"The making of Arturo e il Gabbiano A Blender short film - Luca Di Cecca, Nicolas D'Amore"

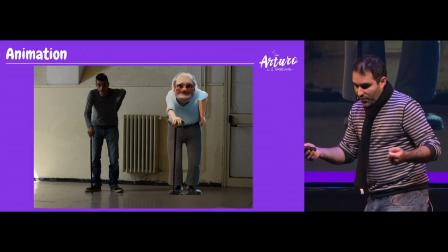So we have to adapt him, the position of the feet, the position of the elbow, the position of the torso.
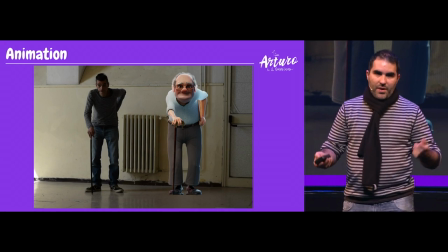So that was really tricky. But I did my best, of course. For example, here, we have a shot in the garden.
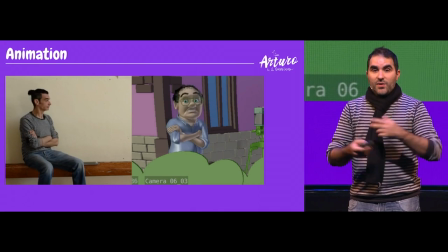He's almost falling asleep, waiting for the seagull, waiting for the gaviota.
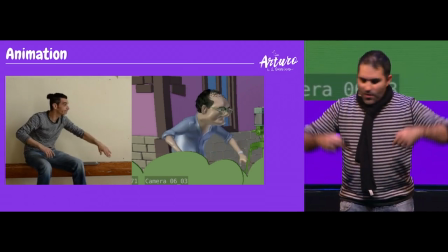Something happened that we have to say, oh, come on, get away, get away. a cat cast comes,
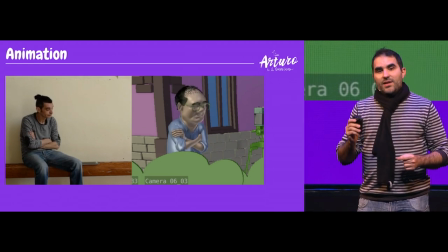Luca asked me to not do it exactly the same, but have to, we need to have some differences.
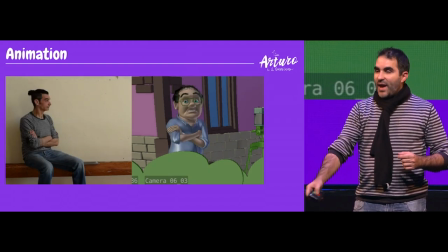For example, here, there's a, the guy never looks to the camera, because he's a really good actor,
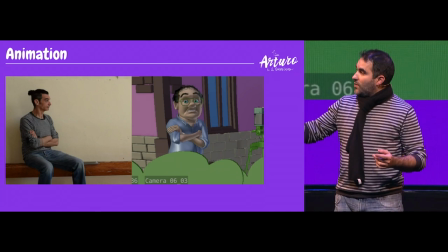he knows he doesn't need to do that, but Luca wanted at the certain point when he wakes up, like, watching to the audience, say, oh, what's happening, what's wrong here, something's wrong, something woke me up.
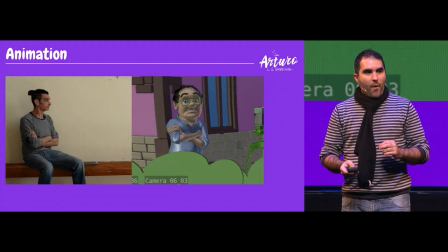So, little different different pieces of, not exactly a reference, but trying to deviate in frame. Then I had to animate la gaviota, the seagull.
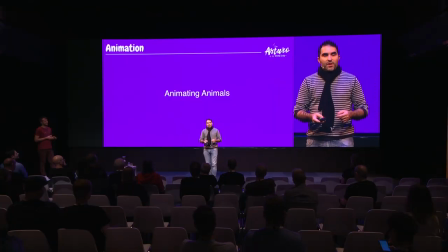And one of the things I'm learning right now because I'm an animation mentor is when we take an animal and we have to animate it in the wrong way to make it look good because lots of animals have a very weird way to move and to walk. And if you do it realistically for the audience, it's going to look awful.
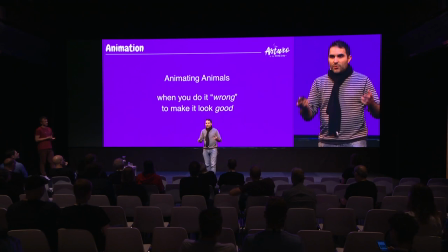It's going to look like, okay, this is fake. This is 3D, so you have to do it in a kind of wrong way to make it look natural. Is it correct? That's what they told me. So here we have a real gaviota, a real seagull, taking off.
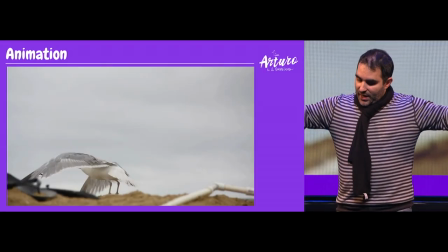We're going to see it in slow motion. It doesn't do too much overlap. I mean, he goes kind of straight, and then he goes a little bit of overlap, but it's not much.
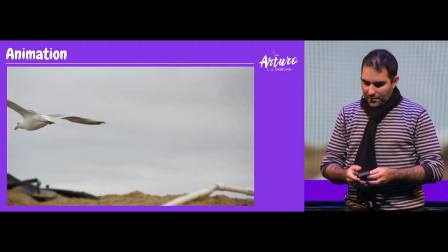I mean, as you can see, it goes almost straight, and then it does something. But we talk a lot with Luke about that.
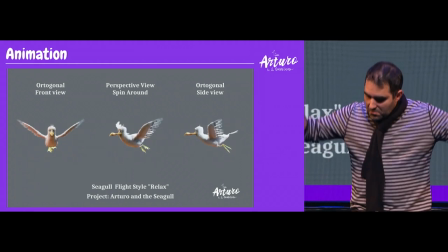We prefer to do it a little bit more organic. This is kind of one of the styles.
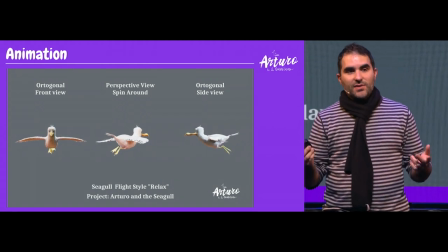La gaviota has, the seagull has different style of flight. This is the relaxing one.
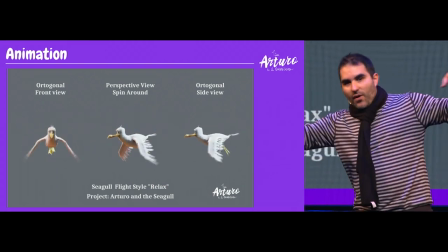When the moves start here in the hips, and then it goes a little bit of overlap, It propagates at the end of the body, in front and behind.
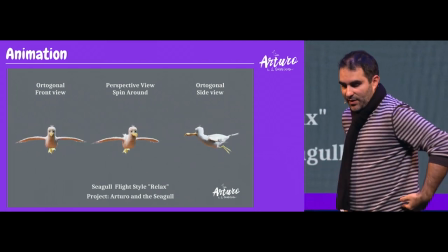We decided to call this the relaxed way of flight. As you can see, the move starts in the hips, or what I think is the hips.
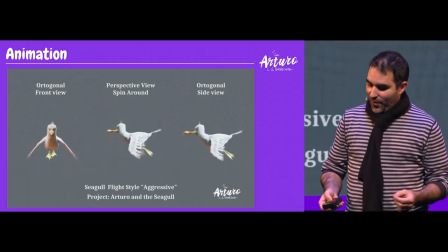This is the more aggressive, we call it aggressive way of flight. Here, the head is leading.
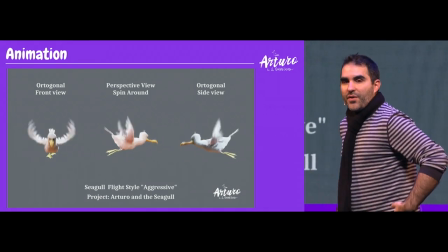So the one before, the hips were leading, the movement.
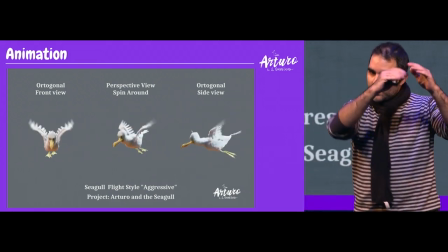Here, we have the head is leading, and then the movement propagates until the tail.
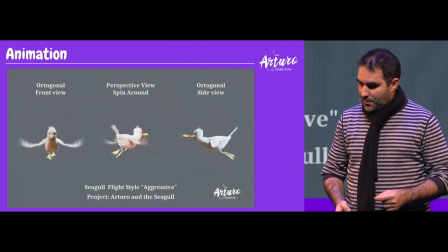So we have a different kind of overlap, just a little bit. Here we have the difference.
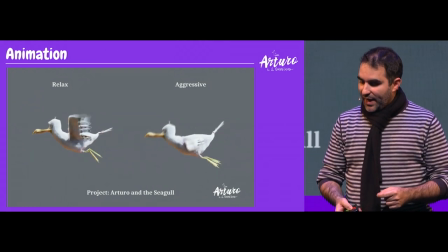You can see the relaxed one and the more aggressive one. I cannot explain why we call it aggressive, because it's not an aggressive way of thinking.
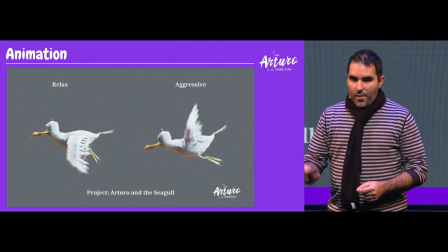It's not a dragon. I cannot say now.
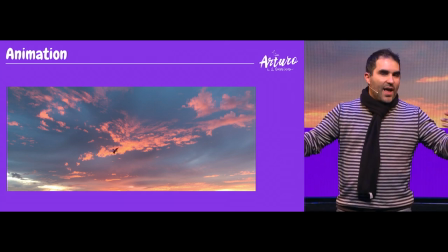Okay, you can barely notice it, but this is a relaxed one when Arturo watched for the first time the seagull in the sky.
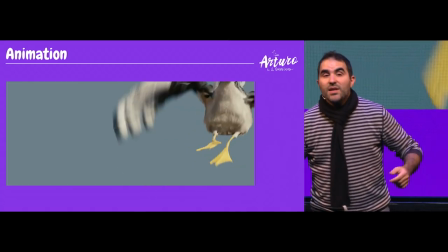And here we have a taking off in the other way, when the head is moving, because it's almost escaping for him.
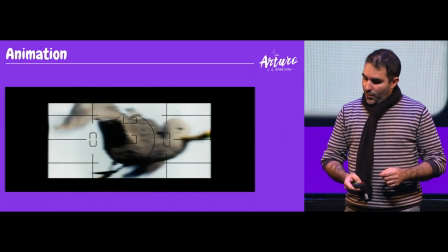We have a more clear shot, when Arturo tries to do a picture of the seagull,
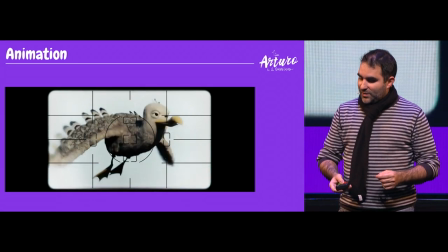but he never can do it, and so the seagull is almost like, okay, you cannot catch me.
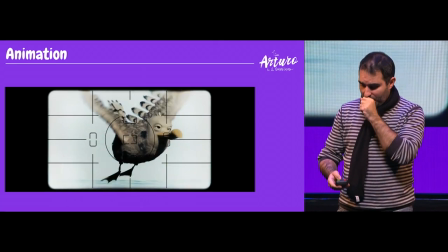You are not going to take me a picture. Sorry about my voice. And Luca, this is your time.
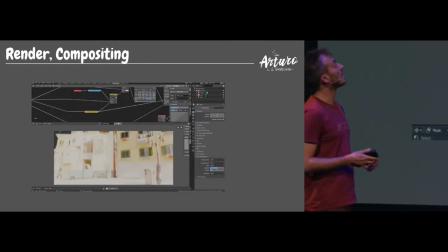Last video, yes, it's a little breakdown down about how we did render and compositing,
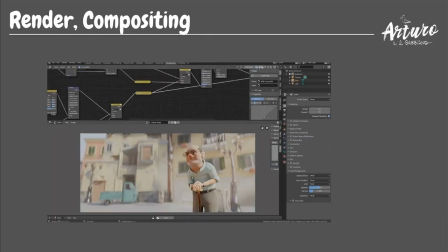so, yeah.
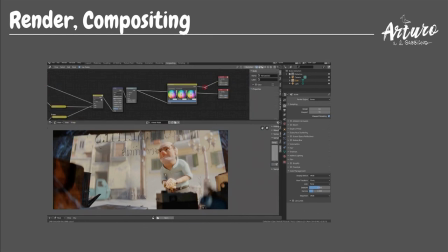We have different render layer for most of the scene. Other one, we had only one render layer.